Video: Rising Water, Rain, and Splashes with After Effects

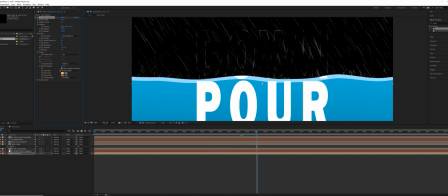(8:21)
And then obviously we now need to change the color. So for the birth color, we can just do this blue here.
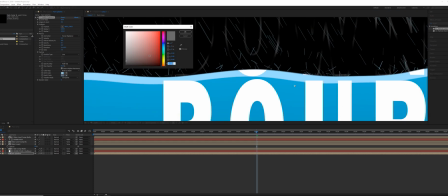(8:26)
And then for the death color, we could just sample a deeper blue thing, more like this.
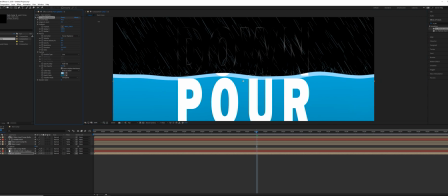(8:37)
And then we could add a lot more to the birth rate depending on how many particles you want. And then you could add a little bit more gravity in if you wanted to have this kind of fall a little bit. And you can play around with the longevity as well, something kind of like that, to see what looks right.
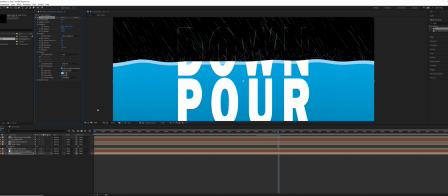(8:52)
Now, one thing that we haven't done and we need to do is add motion blur to all these layers. So it's only going to be for layers that really move or transform, but we're going to do it for all of them, so it's easier to do.
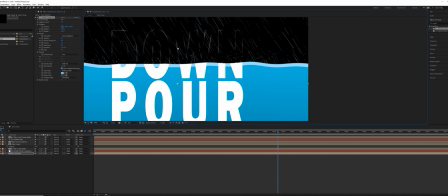(9:03)
And that will make all of the particles slightly smaller.
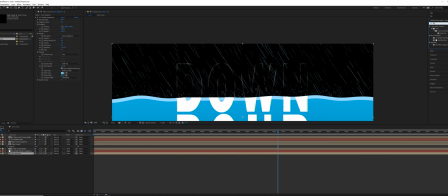(9:07)
So on the rain splashes layer again, we're going to add a fast blur just to soften these up a little bit, make the splashes look a little bit larger. And for the blurriness, just do a blurriness of 1. And then we're going to add a vector blur as well. And now vector blur is going to allow each one of these to be a little bit more random in the shape.
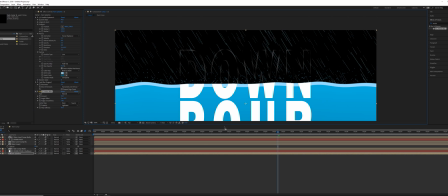(9:27)
So a low value there will give a little bit more randomness to how that looks. And let's go to zoom out there.
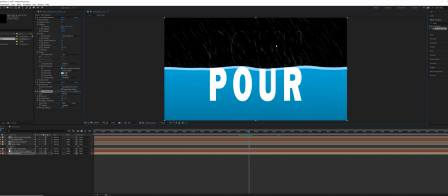(9:34)
And there's a few other things that we can do to make this look a little bit better. For the color of the splashes, I'm going to actually brighten up the death color just a little bit, so they show up a little bit longer.
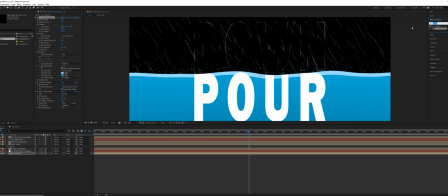(9:46)
Also going to add a curves effect,
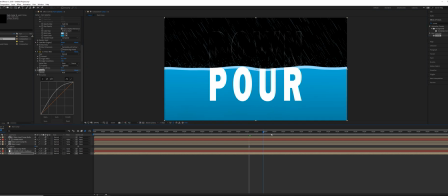(9:52)
so we can play with the values there. Okay, so now we're nearly done.
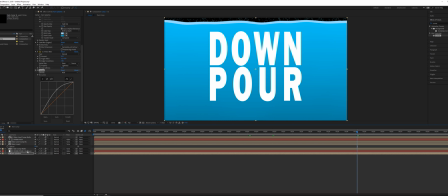(9:58)
This is a few things I want to do. So on the original text down here, on the downpour text layer, I'm going to add a turbulent displace effect again. But this time for the amount, we're just going to do a value of around 5, or maybe we could do 10.
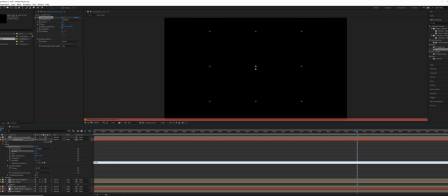(10:13)
And then for the evolution, I'm going to do time multiplied by about 90.
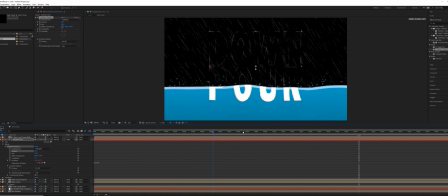(10:18)
So it's always going to just wobble slightly, as if it's in the water. And I'm going to close these layers now.
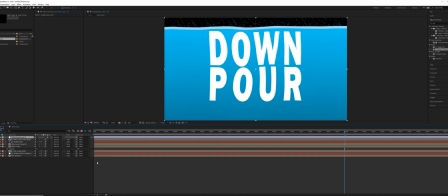(10:25)
We're nearly done. A few finishing touches. Add an adjustment layer. It's called a CC for color correction. Got to add a curves. And before the curves, I could also add a CC vignette to pull your eye further into the center.
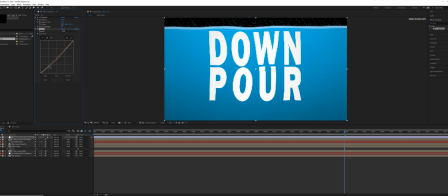(10:41)
So on the curves, I'm actually going to add a little bit to darkness here. I'm going to pull down some of the whites, just a little bit, slightly not as white. And then on the blue channel, add a little bit more blue into the shot.
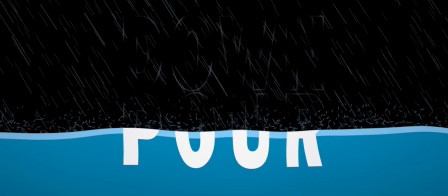(10:58)
Okay, so there you have it. I hope you found that interesting. Thank you very much for watching and have a good day.